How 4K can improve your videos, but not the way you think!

And I'm putting in the 1080p sequence. Okay. Another example, I generally follow the rule of thirds.
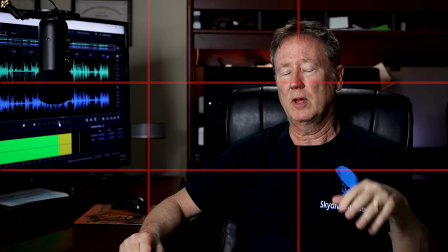4:15 And I position myself on one side of the frame or the other. Let's just say you didn't quite do that, you didn't quite get it where you wanted.
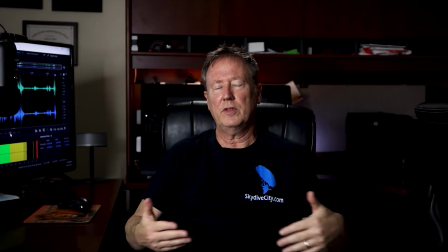4:21 Let me move this a little bit here. All right, so let's say you shot yourself and you're in the center of the frame and you wanted to move yourself to one side or the other.
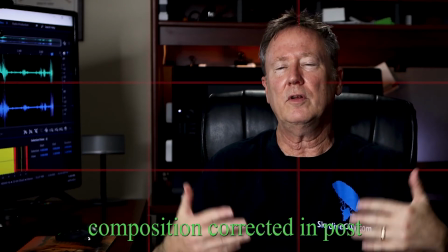4:30 Well, you can do that.
All right, so let's say you shot yourself and you're in the center of the frame and you wanted to move yourself to one side or the other.
Well, you can do that very easily if you shot in 4K and you're using a 1080p sequence. so shooting in 4k is aside from video quality allows you a lot more leeway in your post production of your videos so another time that it would come in handy if you weren't quite
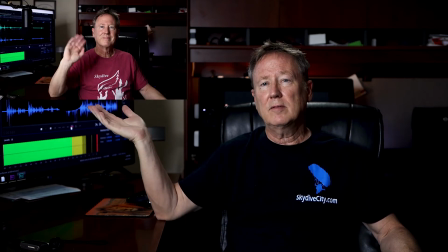4:58 positioned in the screen where you wanted to be and you wanted to have something pop up on the side of the screen hey there how you doing yes
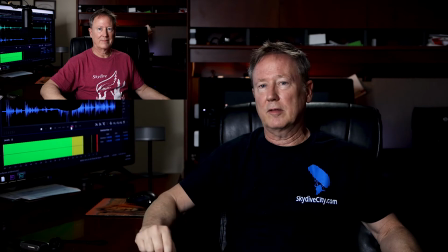5:05 that's you we're talking about you so just let Let me talk to the audience so you could position yourself in the screen so that the
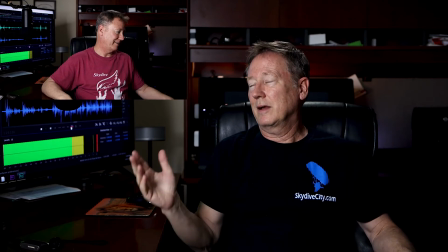5:13 perfect, that's, that's great.
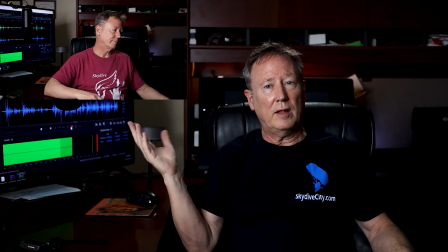5:18 But let me just finish this here so that you could, if you had something to share the screen with, you could bring that in here.
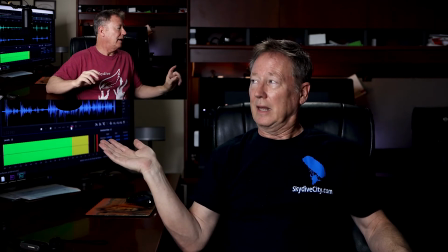5:25 How about yeah. Yeah. So you know what? I'm going to go ahead and ask you to step out. Okay. So then there's an example of where 4k would come in handy that you have some leeway to do that kind of photo editing. that kind of video editing.
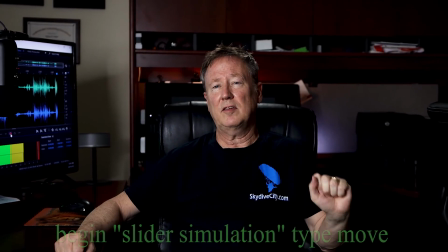5:40 Okay, and so the final thing that I like to do that kind of simulates the slider type motion,
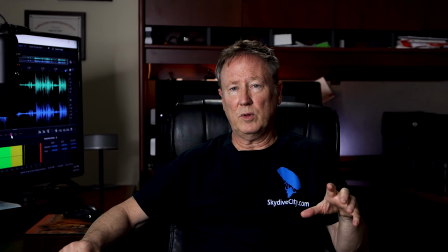5:48 if you shoot in 4K, insert into a 1080 sequence, then you can use your, well in Premiere Pro,
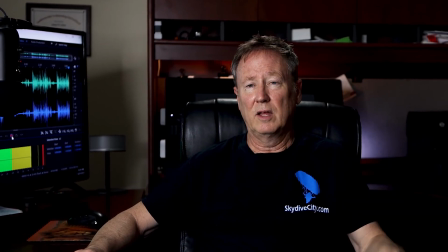5:56 I use the positioning of the X, the Y, and the scale, so that, and I keyframe it so that I can slowly move
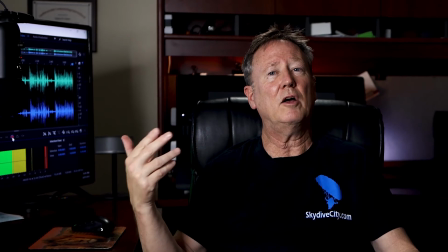6:04 the video as the person's talking, and then that helps get close to a simulation of a slider.
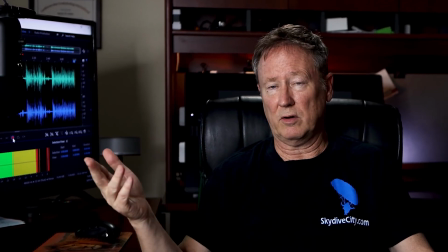6:13 Now, it's not exact, and I've been doing it here for the last few seconds.
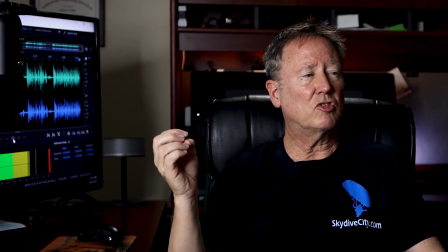6:19 Hopefully, it's not extremely noticeable,
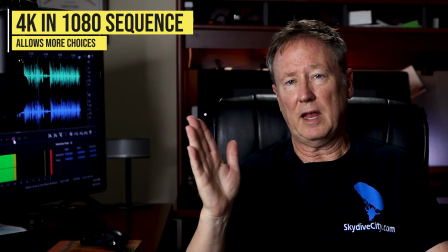6:21 but it adds some visual interest as the camera zooms in or zooms out and goes left or right.
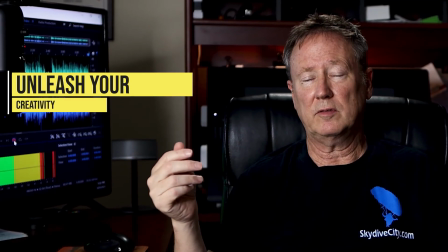6:30 Just adds some visual interest beyond just a boring, static, straight-on shot. Okay, so there's a few ways that I use 4K video. Now, shooting in 4K is at higher quality than 1080p. Certainly is. Does it make that big of a difference on YouTube? I don't think so, so much. But when you shoot in 4K and you're important to a 1080p sequence, it allows more creativity and gives you more flexibility. Especially if you have some minor errors to correct in post-production, it's much easier if you shot in 4K. Okay, so here's how 4K can help add some dynamic movement when you import it into a 1080p sequence. If you don't have a slider, if you don't have a second camera, if you don't have somebody filming you on the gimbal, you can add some dynamic camera movement to give some visual interest to what you're talking about. So there are more things that you can do. These are just a few of the common examples that I use to add dynamic visual interest to my videos. and hopefully this will help you in your video making process. Okay, and so a way to improve the audio quality of your YouTube video is click on the link here. This will lead you to an inexpensive solution of how to improve the quality of your videos. Also, if you're starting your YouTube studio and you're wondering what lens, what focal length do I need to shoot with, click on the video here and this will help you in setting up your YouTube studio or if you're making any tweaks and you're wondering what kind of focal length I need to shoot at. I only have so much space in my YouTube video. This video will help out a lot. All right, thanks so much. So if you like the content that I'm putting out, hit the like button, I'd greatly appreciate that.